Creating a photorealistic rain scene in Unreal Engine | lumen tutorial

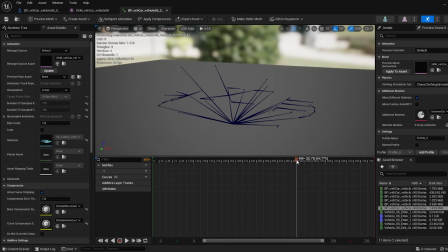(2:50)
so the animation recording was done to the preset matrix car rig
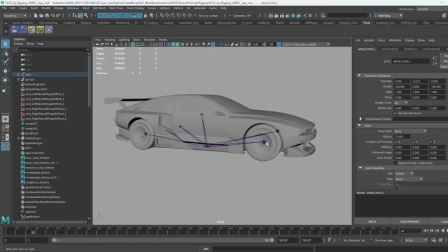(2:55)
and if we want to use a customized model or customized car you can just simply rig the wheels or the parts that are moving you don't have to rig the whole car
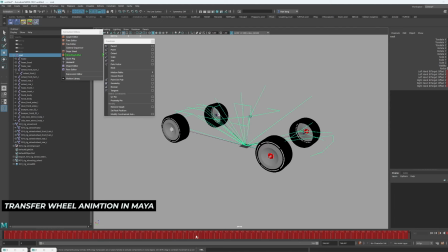(3:05)
and transfer the wheel animation from the recorded skeletal mesh to your customized rig and in terms of the camera i wanted to keep it a very subtle and controlled motion and but
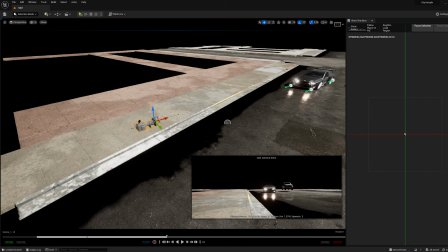(3:17)
sells the feeling that if as if the car is pulling over right in front of you so a small push should just do it and if you want to know more
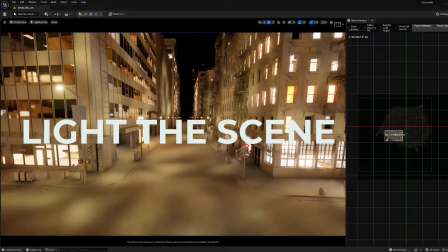(3:26)
about the camera trick check out my last video about how to make cg camera more realistic now let's shut off all the existing lighting to see
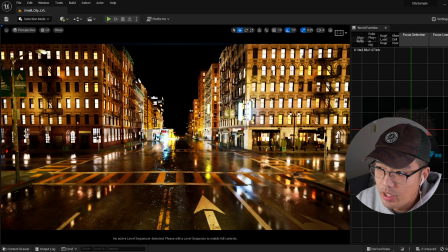(3:34)
you can see the emissive material from the windows is contributing a lot to the overall lumen gi steel so instead of going into the each material to tone them down i was just gonna bring down the camera exposure globally and now let's go back to the reference there's almost no strong
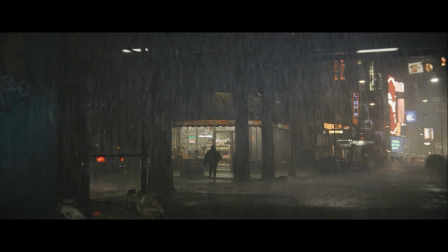(3:52)
directional light in any rainy scene in the movies or in the render because
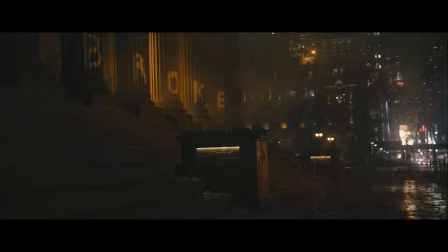(3:57)
the sun is blocked by the cloud but we can still keep a very diffuse the
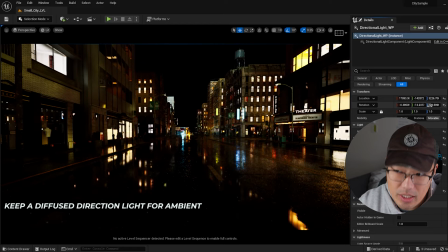(4:01)
light there just to add a little bit more to the ambient so it's not a pitch black and
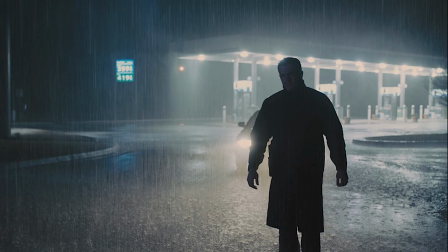(4:07)
another biggest thing in any rainy night look is that you can tell all the light sources are diffused and almost a little bit
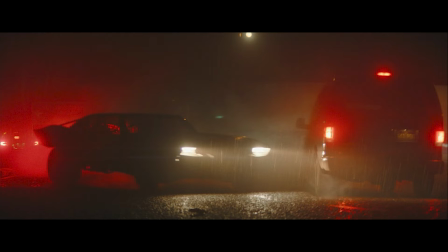(4:16)
glowy either diffused by the rain or the water on the lens
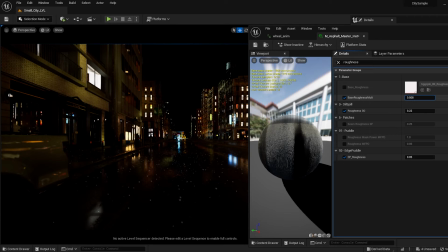(4:20)
especially in the reflections so let's first bring in the road
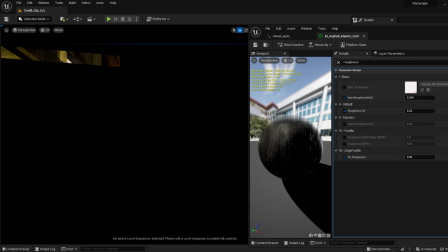(4:25)
surface a little bit less rough basically crank up the reflection a little bit in the material and we can see the reflection are starting to look a bit more interesting
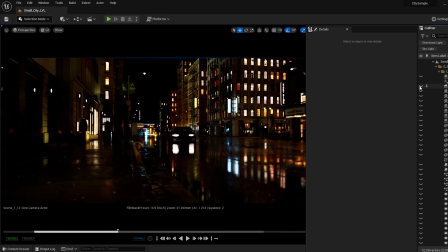(4:35)
because it's now picking up all the colors from the surrounding lights and
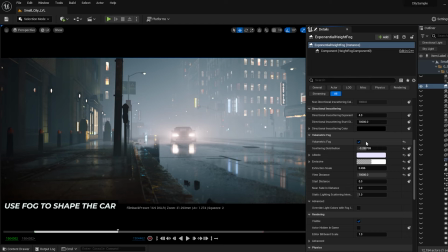(4:40)
for this shot I want to make the car either backlit or silhouetted dropping a volumetric fog I want to use the fog to
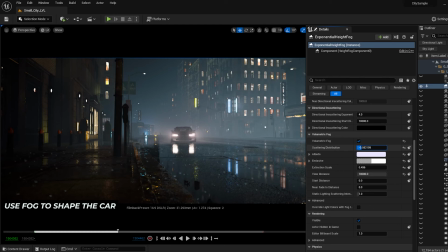(4:48)
actually shape the car and it's just to separate it from the surroundings the
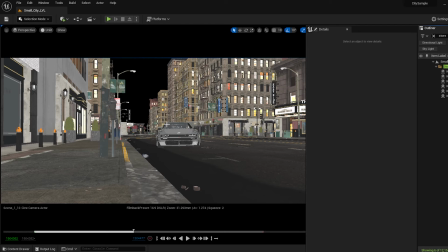(4:57)
next thing that's to break down the boring sidewalk a little bit we can drop in some storefronts from the kitbash but remember we're not going to see those stores
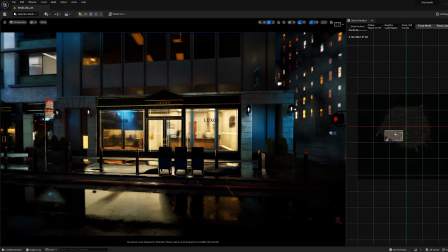(5:05)
clearly we're not gonna read what each store is so it doesn't really matter what store we put them in but think them more for a lighting opportunities and how can they show colors in the reflection and more on the silhouette of the store if we pick up a little bit in the fog how the silhouette is gonna look and just pick something that is more interesting so now let's drop in some extra lights to push the
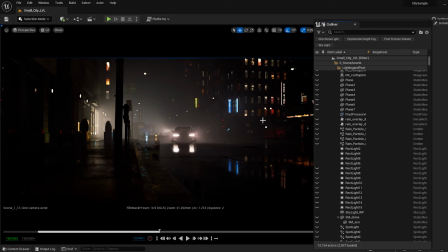(5:30)
those kind of stylized the noir contrasty look and for
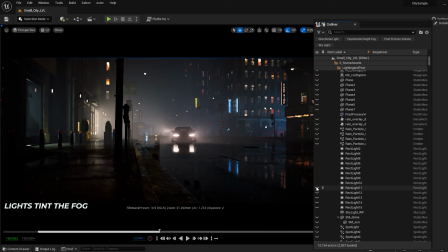(5:34)
this specific scene when i'm dropping in the light I'm paying attention to the color that it
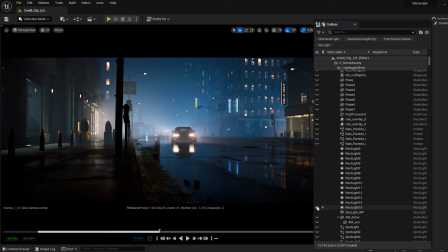(5:39)
adds to the fog So I use a slightly different color for each light to make the gradient more interesting But obviously not on the different,
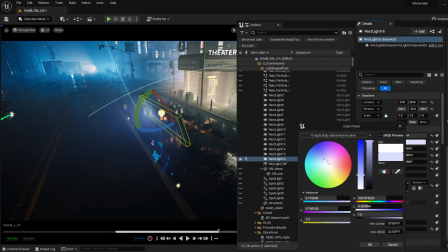(5:48)
you know side of the spectrum and for some lights I actually even put a texture on them to add even more variation to the hue
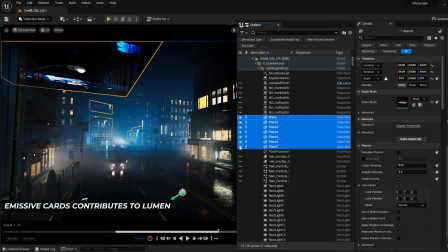(5:58)
Oh, here's the bunch of the emissive cards with textures like street photos I just put them off
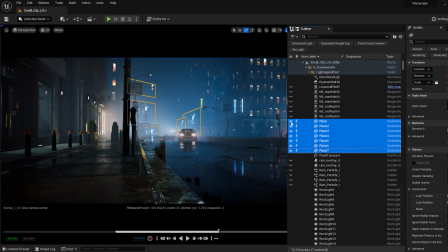(6:04)
camera or hide inside the fog and they can be either read as a billboard or some defocused